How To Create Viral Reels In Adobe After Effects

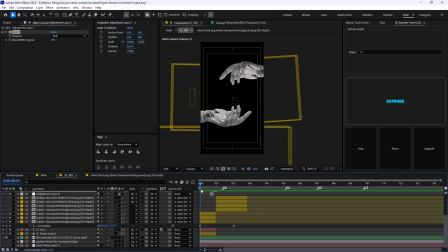[4:07]
So right now I have what I had was something like this, and then it was time to shift to the second scene, which was everywhere.
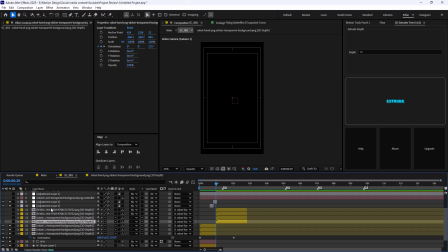[4:16]
So I've decided to add a text in here.
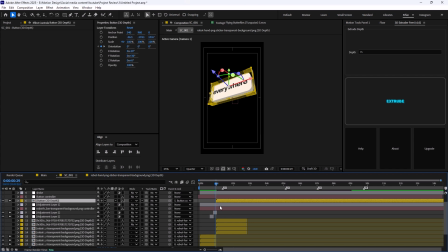[4:20]
So basically this was the bottom that I'm gonna reveal it for you, and the bottom is just simply was a shape layer.
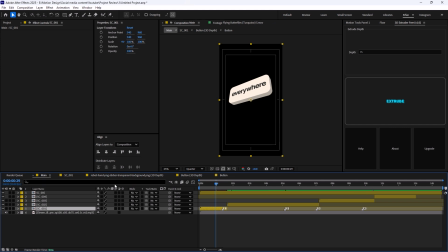[4:27]
And now how I usually turn these you know, as 2D layers into 3D,
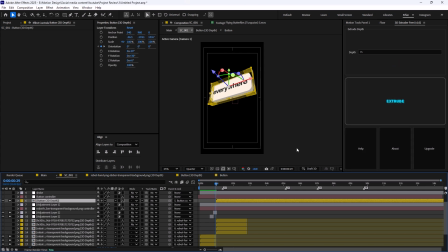[4:35]
I use the extrude plugin, which is free, and I highly suggest for every designer to install this plugin. I'm gonna, you know, put the link in the description so you can take a look at it, and please download it.
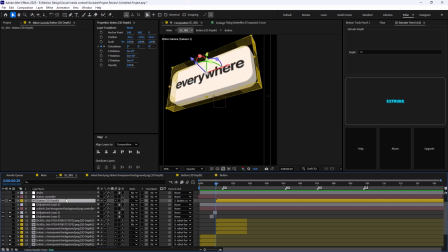[4:49]
It's gonna just save your time a lot.
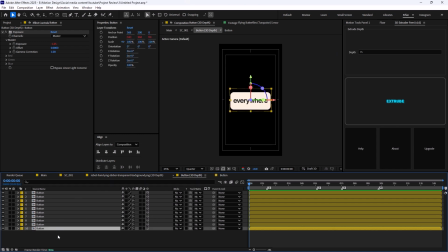[4:51]
And basically what it does is just gonna copy the each layer, and it's going to use the index
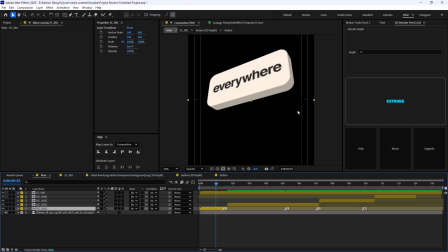[5:02]
expression to, push it behind the main layer.
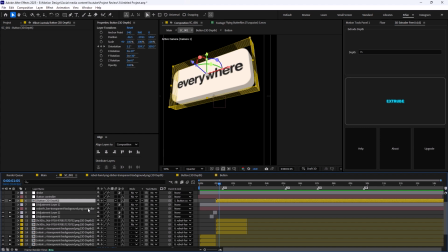[5:07]
So it will create a sort of an illusion of the main movement. So I have started with the text and I have done a match cut.
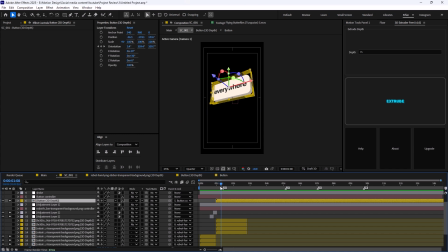[5:16]
So this was the everywhere. And then I started to add more, hands and robot shapes in order to emphasize that this is the AI and it's everywhere.
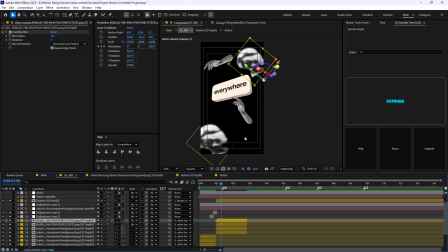[5:28]
Now, one thing that usually the pro designers do is that when an object is closer to the camera, I would say, is closer to the screen, you're going to use the blur or other effects to sort of
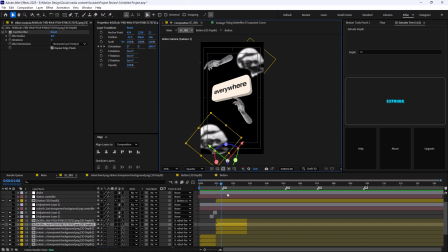[5:44]
not disturb the audience attention. So this small trick in here is going to make a difference. So I have decided to put these two on blur. Now, after these main scenes that I usually work on it is time to,
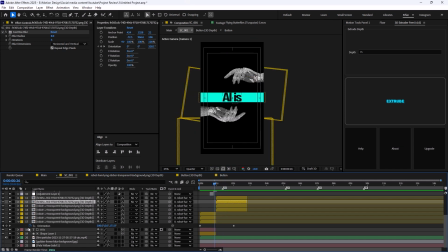[6:02]
add the texture to the design, which basically makes the design better.
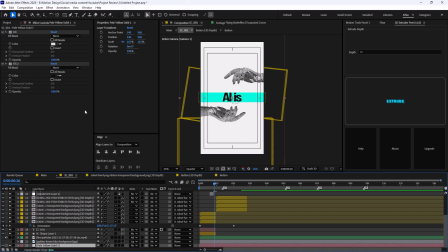[6:07]
So I have decided to come with a simple black
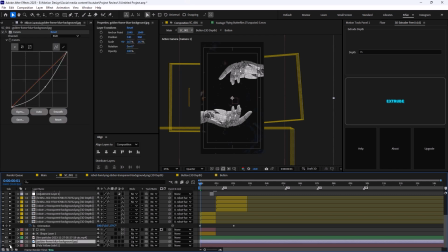[6:13]
background, and then I have added this texture, which I can basically show it to you, reveal it in composition.
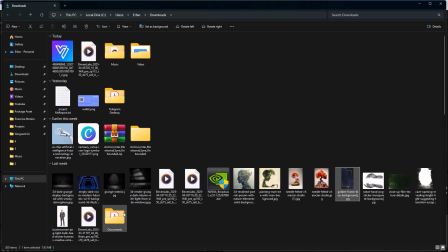[6:21]
So this was basically the texture that I had used for this video.
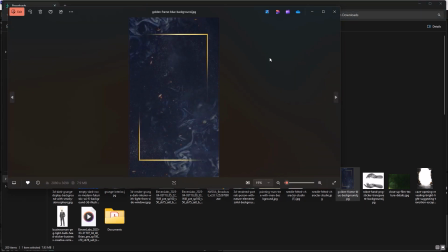[6:28]
So as you see, it's just a basic texture,
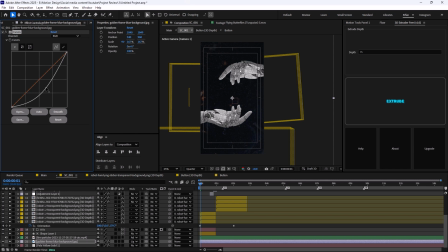[6:31]
and on top of it I used the curves effect to make it a bit darker, so it fits the overall design that I have in here.
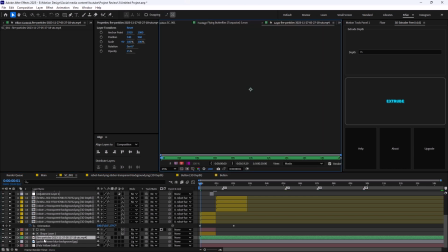[6:40]
And lastly, I have just added some particles. So as you see, these are just a few dust
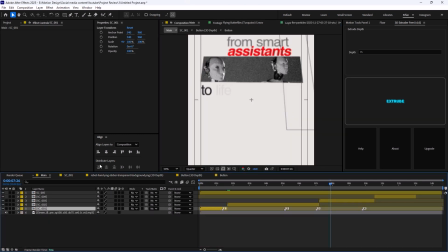[6:47]
revealing effect that helps us to sort of create these particles.
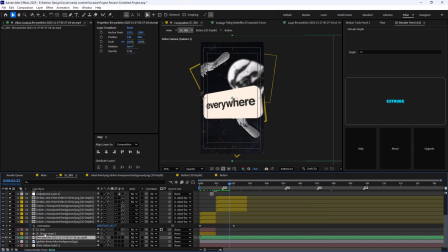[6:53]
That helps us a lot. Then what I have done, and which was the basically the coolest thing that you can do for your
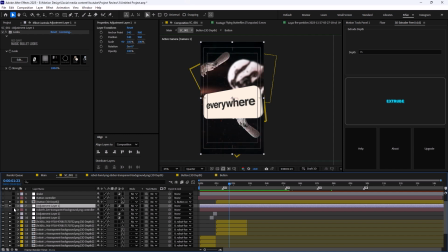[7:05]
composition, is to add a color grade, which I have done it by using the Lux.
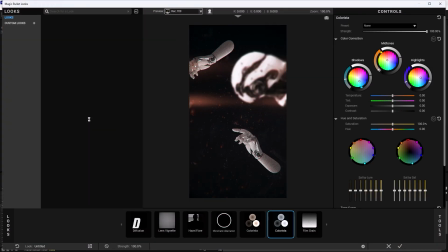[7:10]
Lux is one of the professional plugins when it comes to color grading your assets.
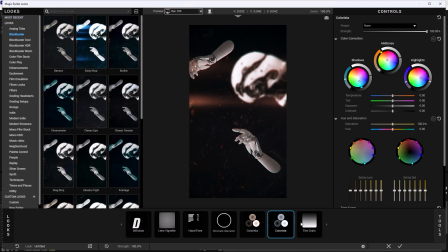[7:18]
So basically, I used a film grain, colorista, and again a colorista, and chromatic aberration, and lens vignette, diffusion, and lastly in haze flare. So this created this nice looking light that took the design into another level.
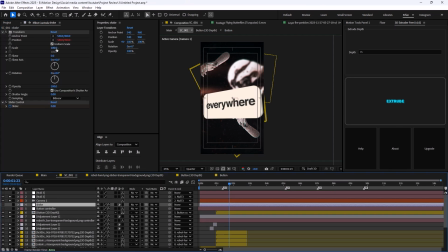[7:37]
Now, also one thing that I have done in here was creating the shake effect for the impact.
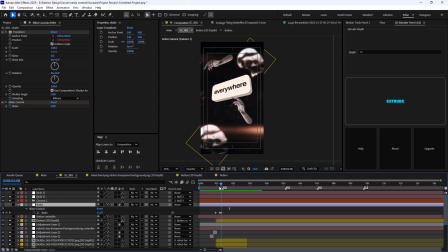[7:45]
So if I reveal the keyframes, you will see that when we have the
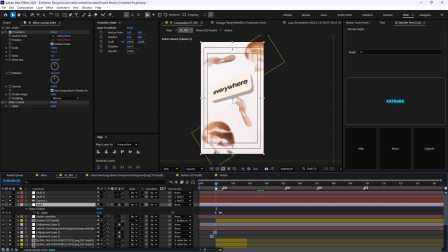[7:53]
animation, we will sort of have a shake movement that emphasizes to the next level.
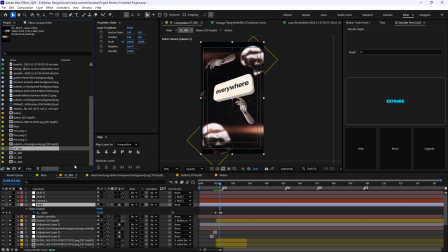[7:58]
And creating the shake effect is pretty simple. So all you need to do is that let's just go towards a new composition, I will say.
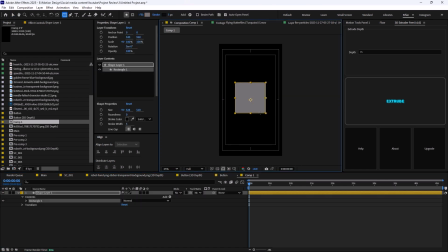[8:06]
So this is my rectangle, and I want to create a shake effect for it.